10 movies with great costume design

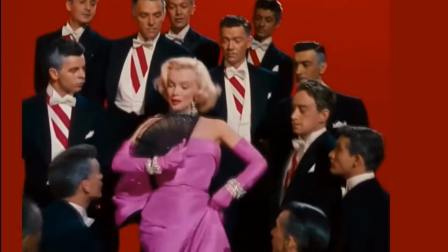0:00 What do clothes in the movies tell us about the characters that are wearing them?
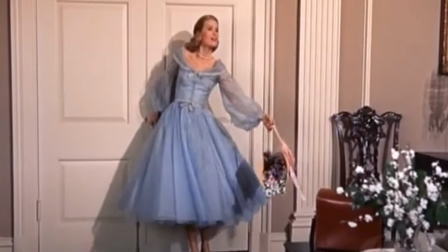0:03 A costume can tell us a story as much as a script, translating the character and their emotions through the clothes.
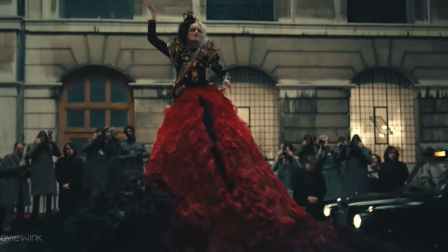0:09 Costume designers are storytellers, figuring out the character, how messy or neat they are,
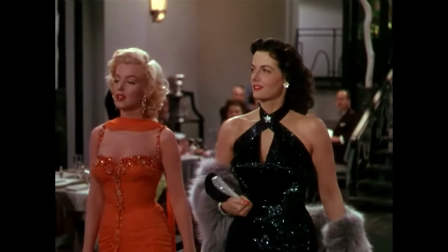0:15 what kind of clothes they would wear in a specific situation, and what they're currently going through in life.
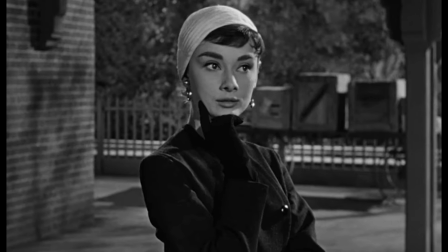0:19 Today we'll explore movies that showcase outstanding costume design and highlight the exceptional work of costume designers. One of the most known collaborations between the costume designer and actress must be between Audrey Hepburn and Hubert de Givenchy. The duo worked together for the first time on the set of Sabrina in 1954.
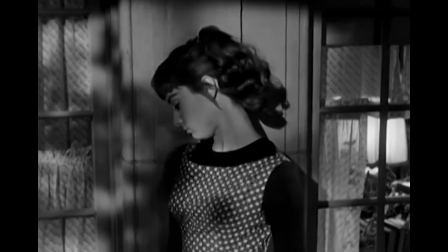0:41 Audrey plays Sabrina Fairchild, a chauffeur's daughter, a slightly sloppy teenager who falls in love with one of your sons of your father's wealthy employer. She then goes to Paris and transforms into a lady of a class and elegance.
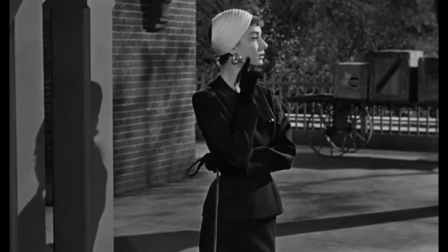0:54 One of the outfits Audrey selected in Paris was an elegant,
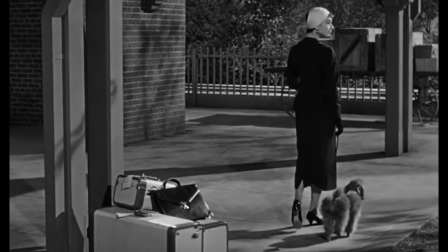0:58 double-breasted, colorless wool suit that Sabrina wears on her first day back at home.
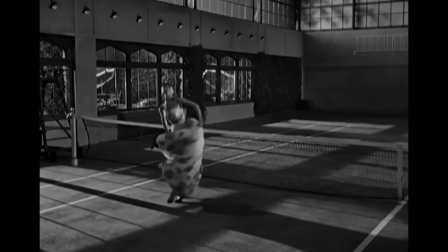1:04 The second look from Givenchy was a bustier gown in white
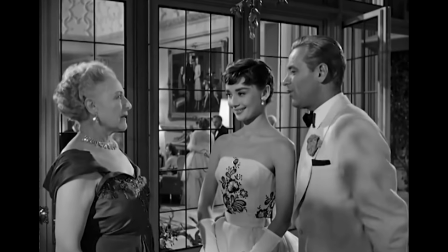1:08 organdy decorated with a navy floral embroidery pattern of silk thread and jet beads.
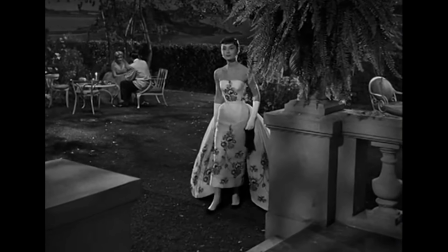1:13 Sabrina had to look like a princess when she arrived at the Larrabee Ball, standing out from other guests.
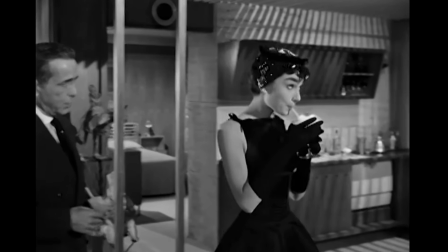1:19 And the last dress is a black satin boat neck dress.
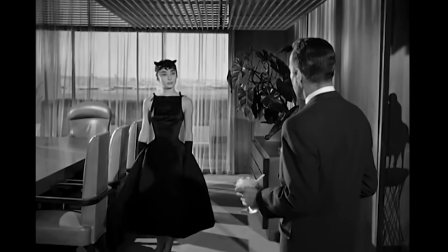1:23 Givenchy said he adapted his design to Audrey's desires as she wanted a bare shoulder evening dress modified to hide her collarbone.
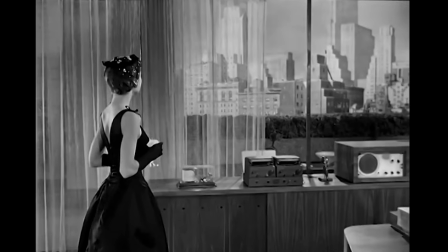1:31 What he invented for her became a style so popular that the designer named it Décolleté Sabrina.
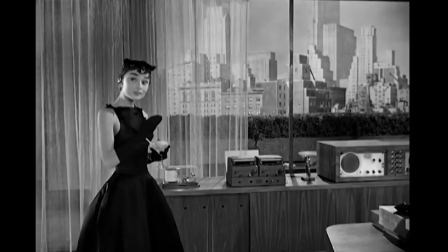1:37 It was known to be designed by Edith Head, and only after her death did Givenchy confirm that the dress was his original design. This dress made Hepburn a style icon and started her iconic association with a little black dress.
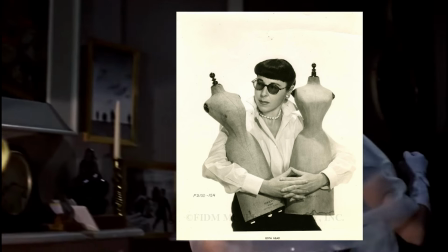1:51 Another 1950s movie featuring Edith Head as a costume designer is Rear Window,
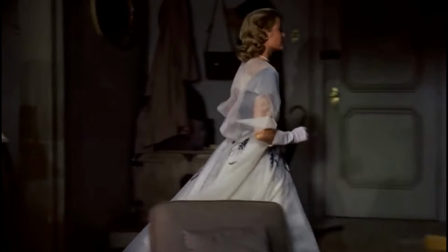1:56 directed by Alfred Hitchcock and starring Grace Kelly and James Stewart in the main roles.
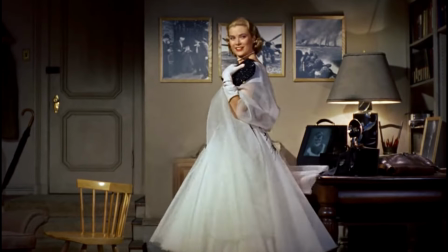2:01 Grace Kelly's character is a model and a glamorous editor of a fashion magazine. The costume that she wears convinces of her status as a fashion icon and socialite, but also portray beautifully the elegant 1950s style.
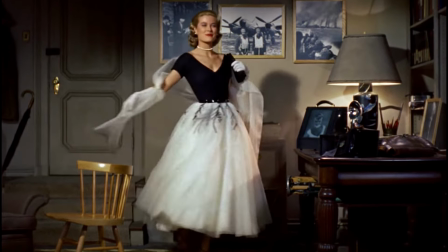2:15 Her first look is an elegant monochromatic dress with a full white circle skirt and off-the-shoulder top.
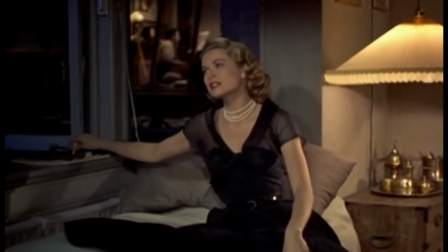2:21 This is followed by a little black dress with a full circle 1950s skirt,
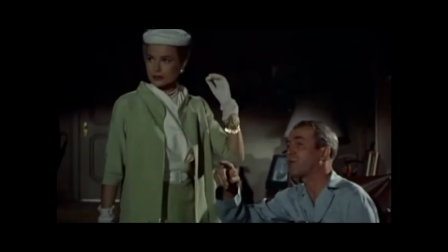2:26 a white dress embroidered with gold flowers, and a pistachio green suit with a pillbox hat, popular during the 1950s.
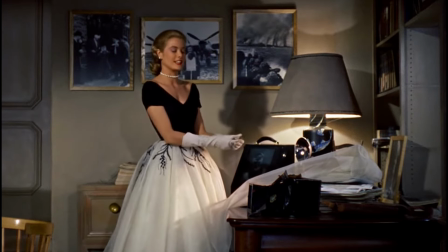2:33 She accompanies all of her outfits with pearls and red lipstick, as the actress herself was known for her love of pearls.
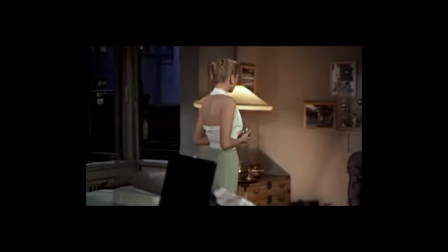2:39 The costumes not only showcase the classic staples of the 1950s, but also match Grace Kelly's style, as in many of her movies. I think costume designs of Rear Window are a great addition to another Grace Kelly movie, High Society, which is also known for its fashion. If you like Alfred Hitchcock work and also want to see some amazing 1950s fashion, this movie is going to be a great pick for you. In Emma, costume designer Alexander Byrne has made a love letter to the Austen era.
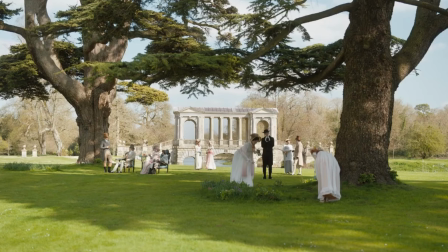3:12 Every garment in this movie is historically accurate to the Regency period and true to each character.
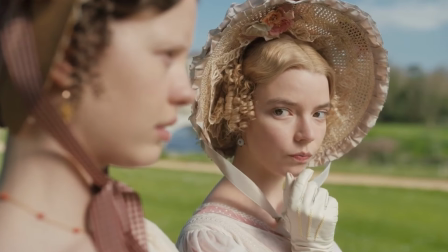3:18 Anya Taylor-Joy plays Highbury's Queen Bee Emma,
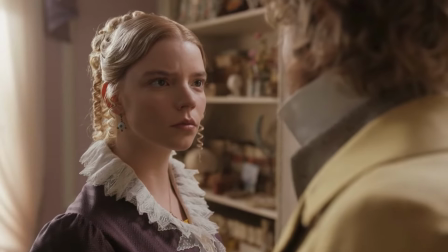3:21 who plans to use her great wealth and influence to create an advantageous match for her friend Harriet.
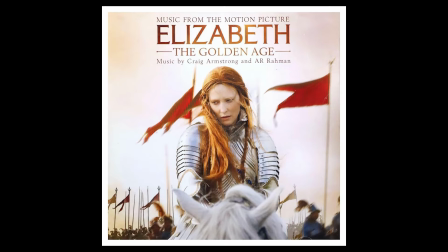3:27 Byrne has previously won an Oscar for Elizabeth the Golden Age, has not only made the costumes historically accurate, but also pleasing to watch and relatable.
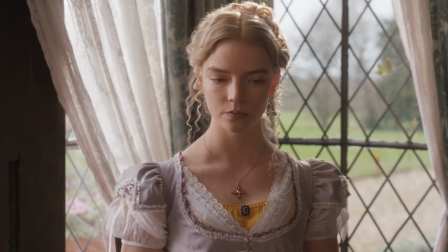3:37 The historical touch include the hem decorations with colored linings that were so late 1810s,
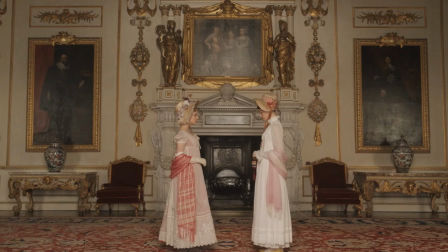3:42 and Byrne used colored silk slips under the white muslins, a trend that was probably more widely practiced in the Regency era than recorded on fashion plates.
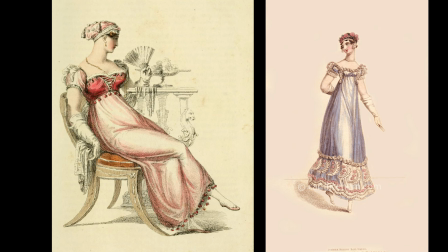3:51 With the use of layers, the dresses appear different, even though Emma only has three muslin dresses in the film. This reuse of dresses makes them seem more relatable and realistic.
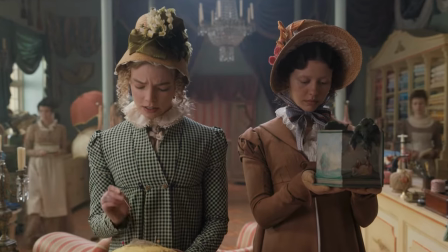4:02 Color scheme for most of the cast ranges from earth tones to burgundies, with their position in that range indicating their wealth.